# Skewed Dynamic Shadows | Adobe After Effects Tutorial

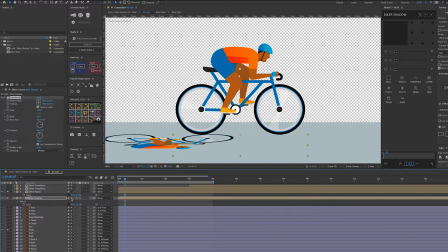(4:06)
So I found that just turning off the continuously rasterized works fine. This one can be continuously rasterized, that's not a problem, but the shadow one, not to be. And I've found that for shadows, minus 40 works fine.
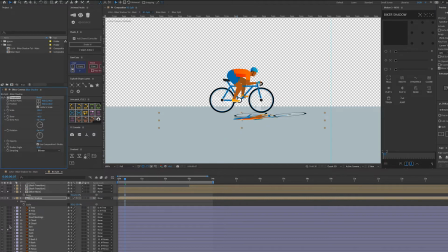(4:21)
But one thing I have forgot to do, we need to consider where our light source is coming from. So in this case, it's the sun. So obviously, we want the shadow to be facing this way. So if we go back to the shadow, I found, like I say, minus 40, maybe try minus 60.
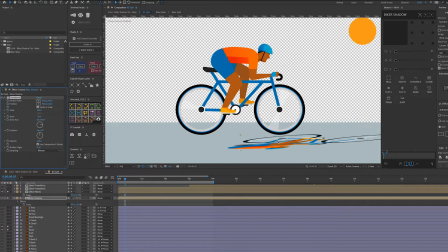(4:39)
I'd say minus 50 on that one. Okay, and then we need to drag it back over here, like this. And using your arrow keys, depending on obviously how fine you need to adjust it, you need to put it back into its relevant place so that wherever the tires in this case are touching,
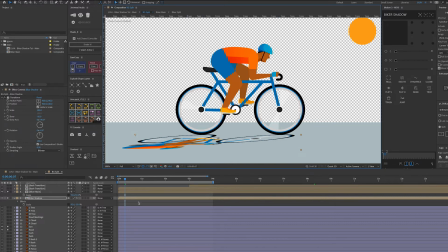(4:57)
needs to touch the tires on the bottom. And we can play with the scale again. So this one's set to minus 15. Let's say minus 13 maybe. That looks good. Okay. So once we finish with the transform, we can then collapse that.
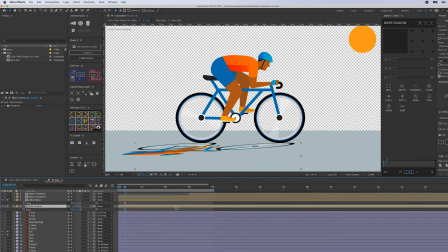(5:15)
So we don't, that doesn't get in the way anymore. And the second thing I'm going to add is a gradient ramp.
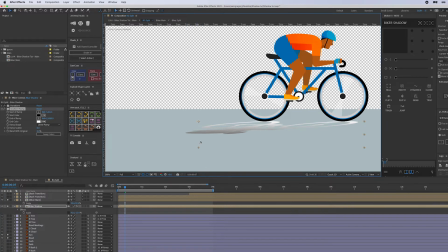(5:21)
Now what a gradient ramp does is basically you can move these to create a gradient
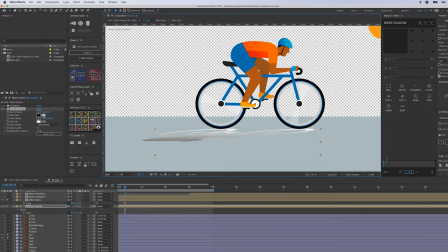(5:30)
on your layer. So the start, for some reason the start is here and the end is here. So for the end color, we need to have a much darker variant of the floor.
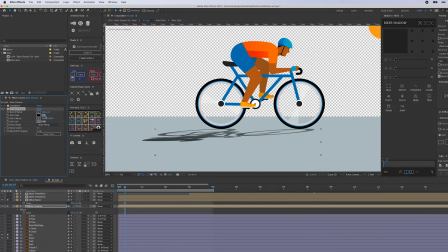(5:45)
So I'm going to move that down a little bit. And then the start color needs to be the floor, same color as the floor. And that is how we create, so if you can imagine a shadow on a floor, it's going to be much darker in the points where,
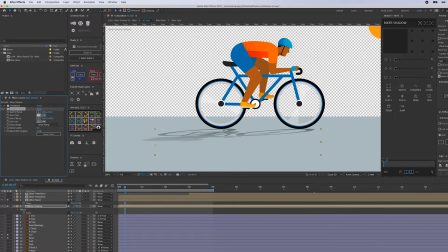(6:01)
you know, you've got contact from the asset and it's going to slowly fade off. So just play with these numbers here. And also you can change the opacity there like that.
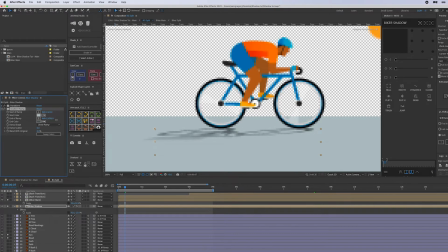(6:16)
And obviously the closer that one is, the more it's going to fade off. So something like that looks quite well. And again, we finished that gradient ramp, so we can then collapse that. And the next effect I'm going to add is a camera lens blur.
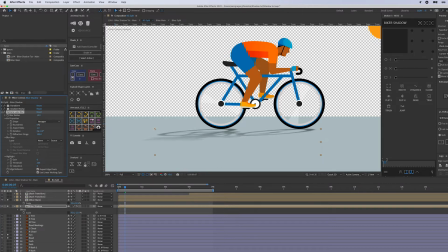(6:38)
And I found that something like 15 works quite well with this. So you can see it really starts to blur out. Don't worry about this here at the minute. We're gonna add some detail back in there.
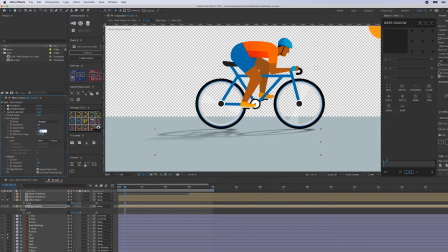(6:53)
Gonna nudge that up. And this rotation, sometimes I like to put it to 90 degrees. Sometimes it works well, sometimes doesn't. Again, it depends, because obviously there's quite a small area here where this wheel is touching the floor. But if you was using it like a character, for example,
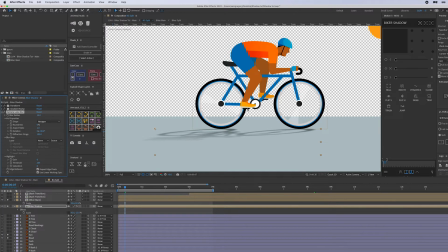(7:14)
you know, the length of this foot here would be much obviously larger than that. So let's go back into our main comp to see how this is looking. It's looking good. Obviously we've got the sun coming from here, casting the shadow down, but it's all sort of one color and it's all the same blurriness.
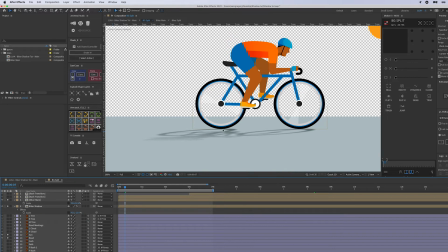(7:34)
Like I said, these bits here that touch would tend to be more, have more detail in them.
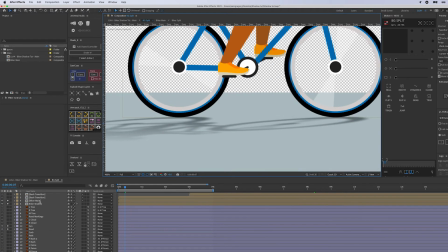(7:40)
So the way we can sort of achieve that is if we duplicate the shadow on this one, okay?
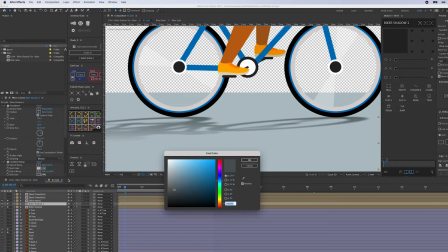(7:47)
So this one's gonna be much darker as well, like that. In fact, I might even delete the gradient ramp off that one.
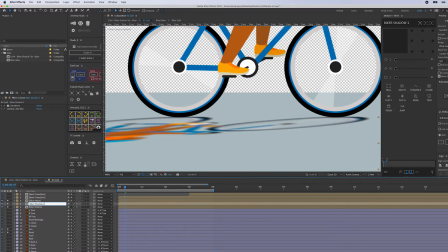(7:56)
And what we'll add on this one is, so biker shadow detail. And we'll add a fill onto this one instead. So it's just gonna be red. And we'll make it pretty much black like that, okay?